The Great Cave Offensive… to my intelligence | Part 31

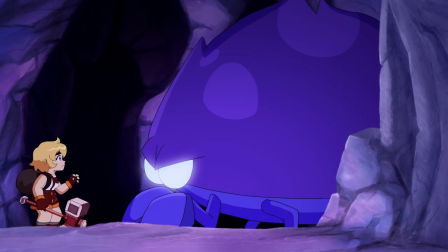4:07 How did you not see that it was enormous? How stupid does this show think its audience to be?
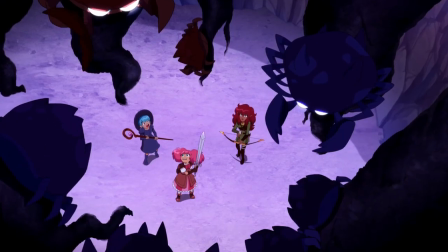4:15 But no time to think, it's time to fight.
Time to fight!
I just fucking said that.
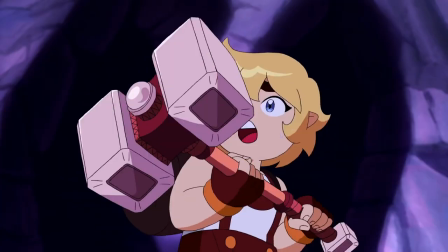4:21 And here we have the first proper showcase of action in the show, aside from the Manticore Massacre flashback from episode 3.
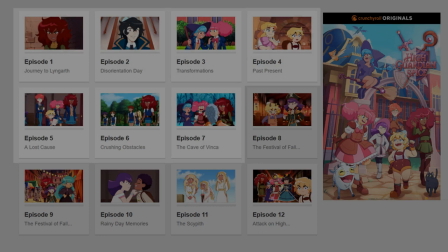4:29 Fantasy adventure show, 7 episodes in, finally some action.
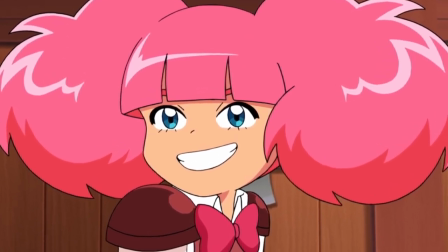4:34 And as is the case with every other aspect of this animated atrocity, the combat is just absolute sludge.
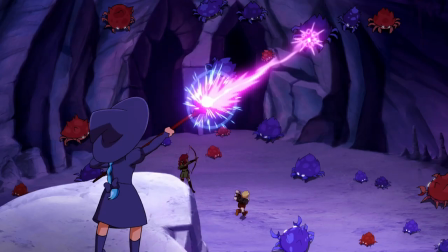4:44 It only lasts a minute or so, but it feels twice as long, which is the exact opposite of what action should be.
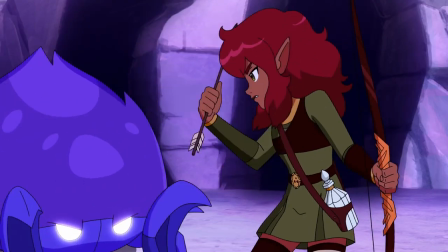4:51 There is zero energy, no choreography,
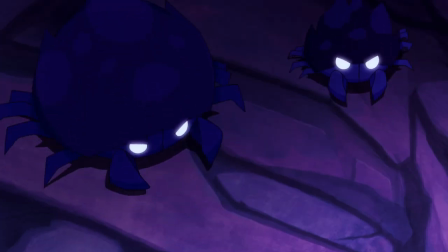4:55 The girls just swat their weapons around and use the most basic methods of destroying their foes.
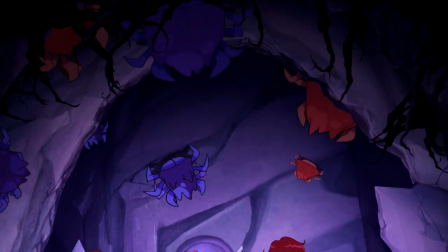5:02 And even though there were dozens of parasects all ganging up on them, they never get overwhelmed,
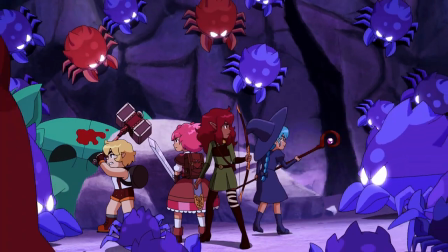5:08 because the ones out of frame apparently just wait for their turn to get annihilated.
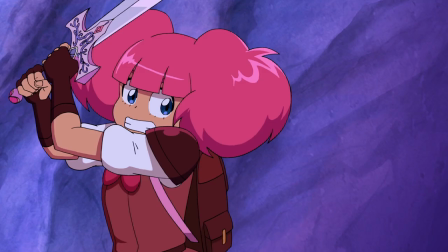5:14 How friendly of them. Lackluster action is hard to explain fully without going into directing,
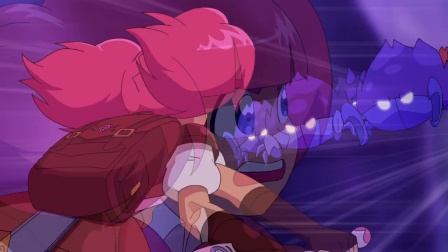5:21 cinematography, or the methods and mechanics of animation itself, you know,
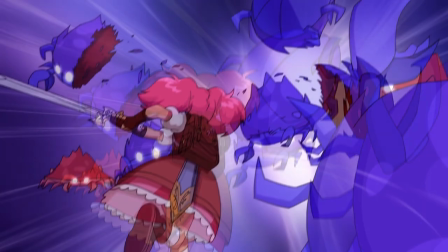5:26 visual side, which I do not claim to be an expert of in any degree.
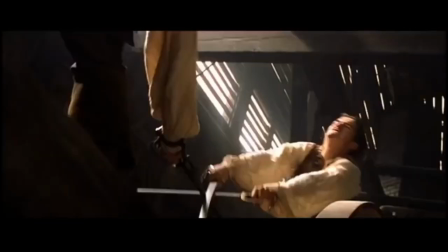5:32 But in general sense, the core of satisfying action is built upon the ebb and flow,
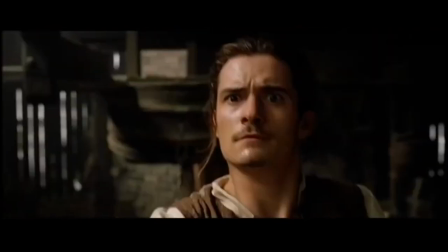5:37 the changes within the moment, the shift of power between the combatants,
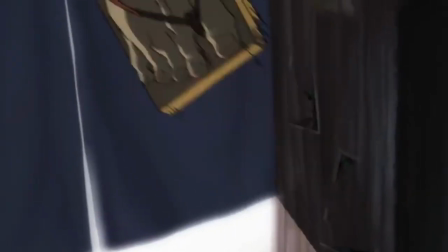5:42 the feeling of not quite knowing who will end up on top and how
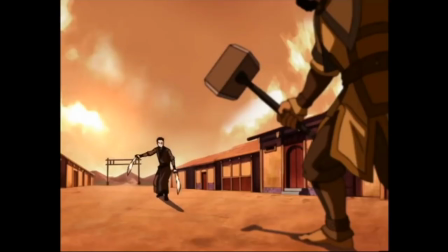5:47 until the event unfolds is the thing that creates dynamic action. It's like a collection of mini plot twists in a sequence.
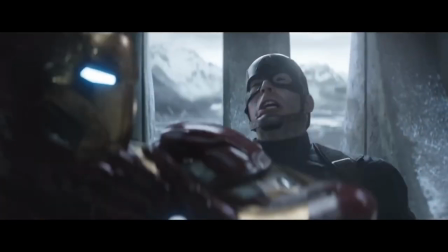5:56 This holds true both in duels and bigger battles involving a group of fighters,
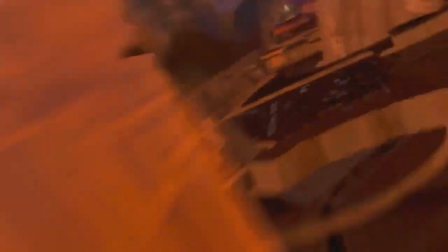6:01 as well as something not directly combat, but action nonetheless, such as chase scenes.
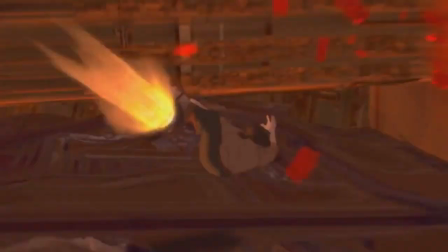6:08 Of course, random stuff simply happening for the sake of surprise is not the point.
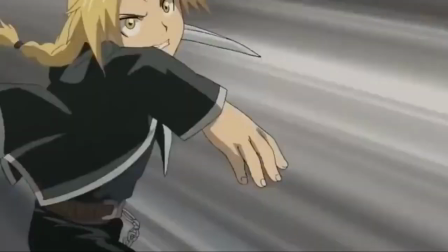6:13 Like with every other aspect of storytelling, consistency is the key.
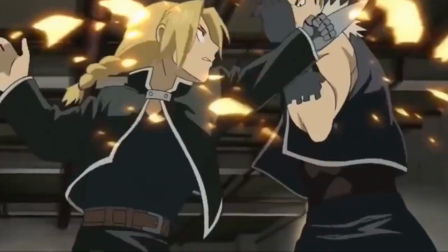6:18 What can the characters do? How can they utilize their skills most effectively?
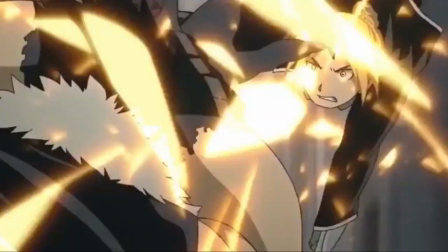6:24 How far can the writer push the characters and their skill set without actually killing them?
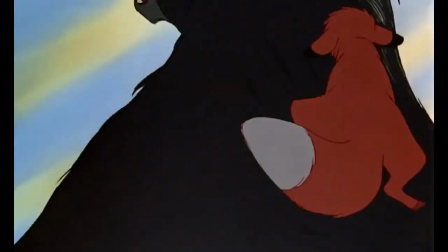6:30 A dance on the edge of the knife, a close victory against the odds.
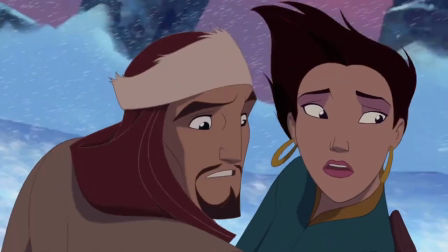6:35 That's good drama, that's compelling. Characters actually achieving something impressive.
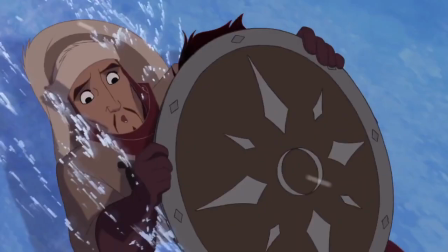6:42 Not just in general, but impressive for them. This show has none of that.
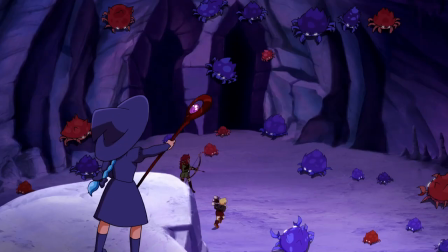6:49 Even in scenes like this, where there are dozens of enemies,
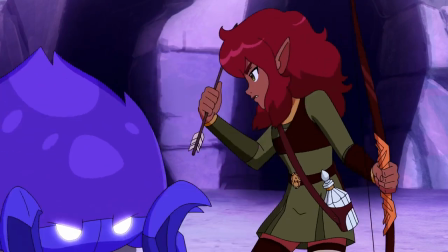6:53 there should be at least a bit of back and forth between the heroes and the monsters.
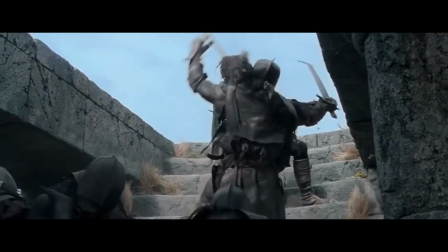6:59 Make the heroes deflect a few blows before dispatching the creature.
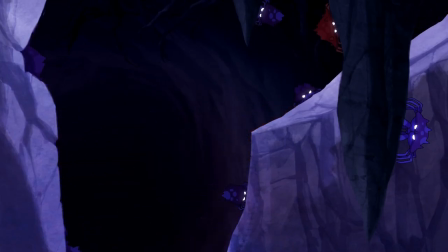7:04 Don't just annihilate them by the truckload with no effort whatsoever. If the enemy feels weak, there is no sense of accomplishment.
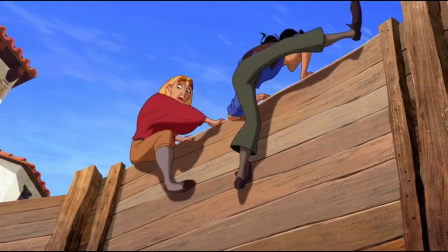7:13 Action is supposed to be exciting. That is the sole reason to have it.
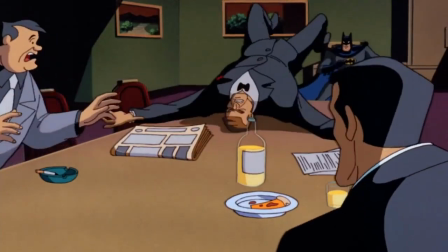7:18 It should grab the audience at least on some minor level, make them feel like they are there in the moment,
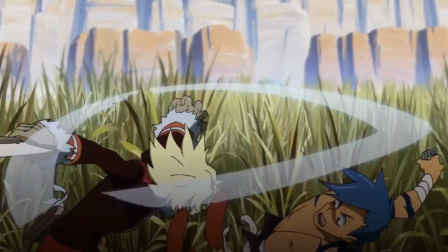7:25 an electrifying sensation, literally action.
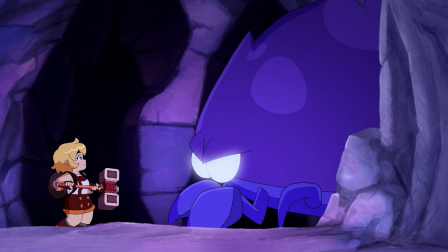7:31 This here is just wimpy and sad. It's just monsters attack, I guess.
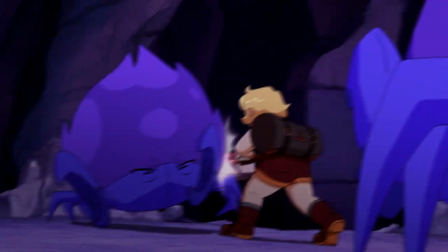7:38 Let's beat them up for a while. That's what fantasy people do.
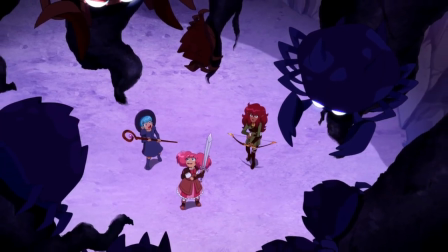7:44 This scene is the perfect example of misplaced priorities as it relates to chosen genre.
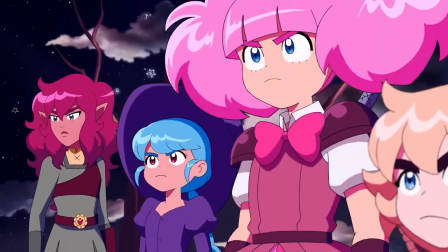7:50 The show wears the disguise of an action-adventure battle school shonen magical girl whatever series.
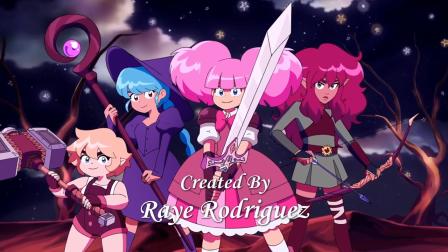7:58 But as we have established, in truth, its only goal is to act as an outlet for the creator's shitty ideas.